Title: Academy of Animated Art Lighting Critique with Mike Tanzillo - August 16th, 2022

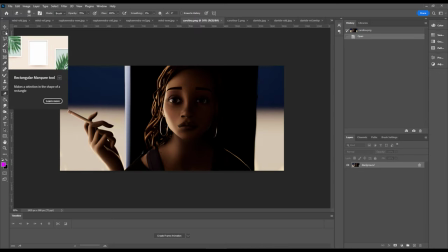6s
Hello everyone and welcome to your daily lighting critique. So today's recording of the actual live demo got a little hose.
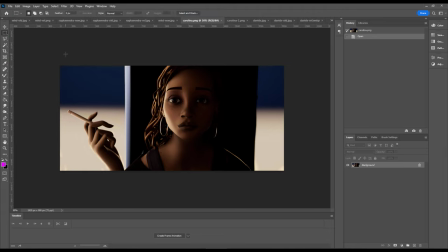12s
So I'm going to give a quick recap of what we talked about out of the gate. We had a happy birthday to Carolina. It was Carolina's birthday this weekend. So I wanted to wish her a happy birthday and also we started with her. So let's go ahead and do that here.
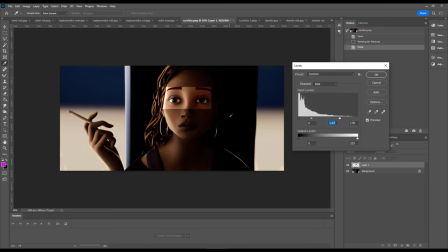24s
The two notes that I gave her were one, we wanted to brighten the irises of the eyes, which I will continue to do here while I talk about the second note. The second note was that the background is, although we've got some blues in the top half of the background,
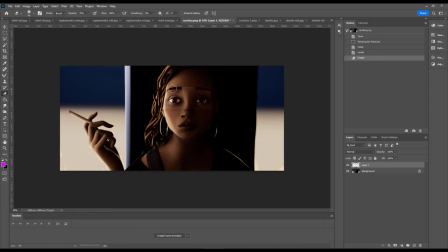43s
the bottom half is feeling a little, the bottom half is feeling a little bit on the warm side. And I really just want the color of the character to kind of, just to be kind of the main warmth element in the scene and And a lot of the rest of it just kind of be along that cooler line.
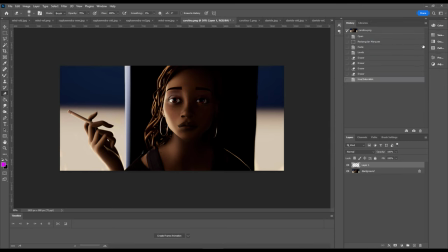63s
Looking at these eyes here, yeah, I think basically what we want is we want a little bit, yeah, value more in there for the eyes. Now, like she totally nailed the iris color.
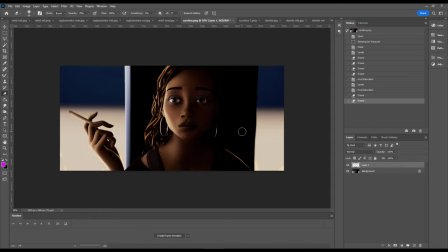81s
And although the iris would probably look like that in reality, like if you actually shot this. but whenever we're doing CG stuff we always end up pushing that a little more just to get a little bit more connection on the character. So something more along those lines. That region kind of just tie it all together there.
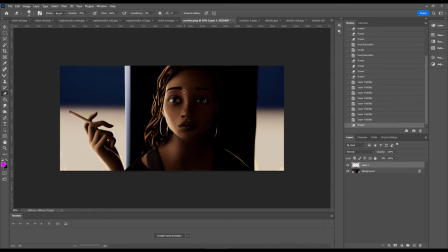101s
Yeah, all in all I think it was looking really, really, really good. Yeah, nice shaping, nice focus on here.
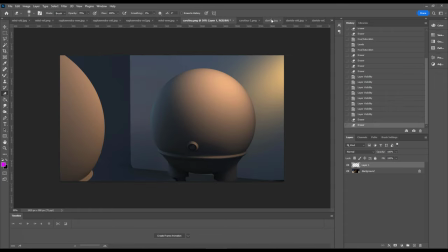110s
Skin value is looking good. Everything else is looking really, really nice. So Daveed or Davide, I believe it's Davide. I'm going to go with that. If it's not, please correct me.
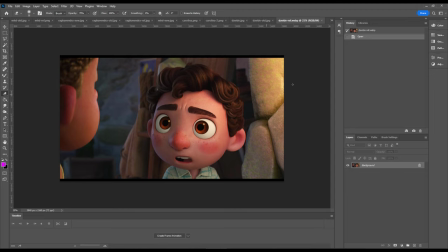121s
So based on your reference, again, it was warmth, bright sunlight on the character, hitting a little bit here, a little bit on our foreground character, creating, and it's all warmth in these tones. And then in the background back behind them, no sun hits, all kind of falling into our cooler color palette.
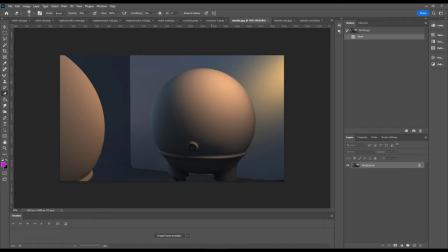139s
Doing a great job here. I think we can push the value of this light a bit more. I think that once you add saturation to a light source, you have to counteract that by adding more intensity because the saturation will actually acts as a multiplier on the value of the light,
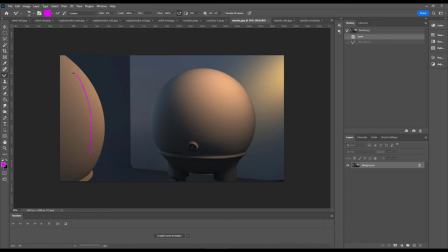158s
so it will actually break it down a little bit. So I think this character's value is good. I think this one can go a little bit brighter. If you can add a little depth of field, I would do that. Like a little bit of blur back there would go a long way. If you're not ready for that with your learnings don't worry about it we can do that a future project this is just
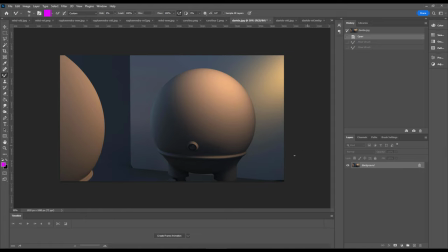176s
a way to get your legs you know your feet wet and kind of get kind of get going a little bit and then the other thing you want there's a little black little nugget down there i would just plug that hole a little bit there i
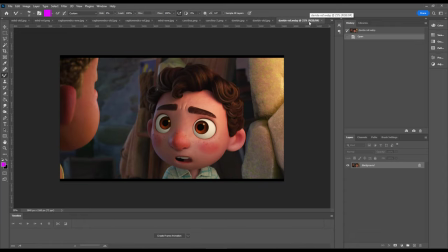188s
think that was it here yeah you've got a nice fall off of this character going back this way which matches the reference and like the position your lights are all good but it's just kind of getting that
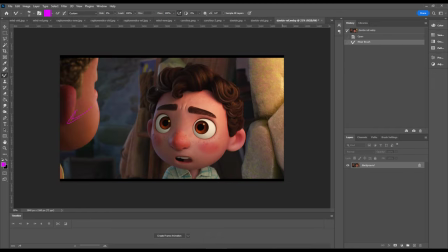202s
last little bit. Oh, I said that this one was a little bit yellow-green, but it's like that in the reference, and that's mostly because of the yellow-greenness of the rock itself.
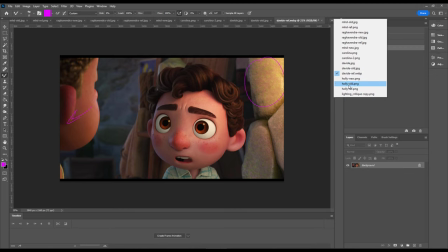210s
So I think you match that well. I think that's just using your eye well.
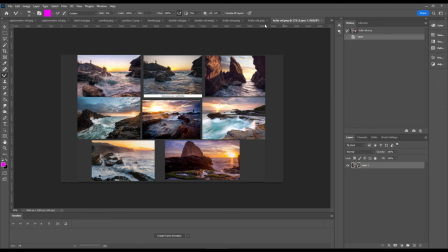215s
Holly, we've got beautiful reference here. So again, previous version and the update. So the biggest thing with this based on the reference is the reference has this really
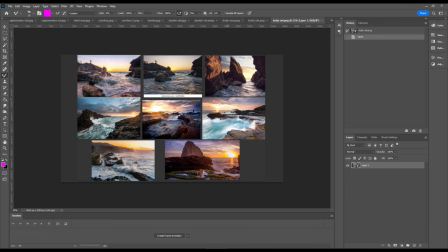230s
strong color palette is a warm sunset light and a cyan-y blue ocean. I've been kind of combining those colors, and I think it's great.
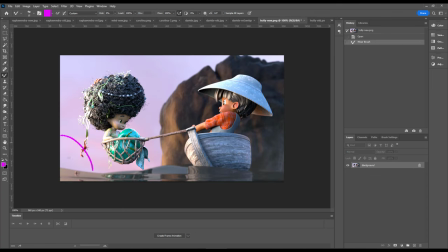240s
In order to push that a little stronger in here, I think we can sneak in some of the sun back in this area and push that red color into the sky a little bit. And then what that'll do, I like that you added more wrap and light on this rock. That really helps. That'll tie those values together a little bit.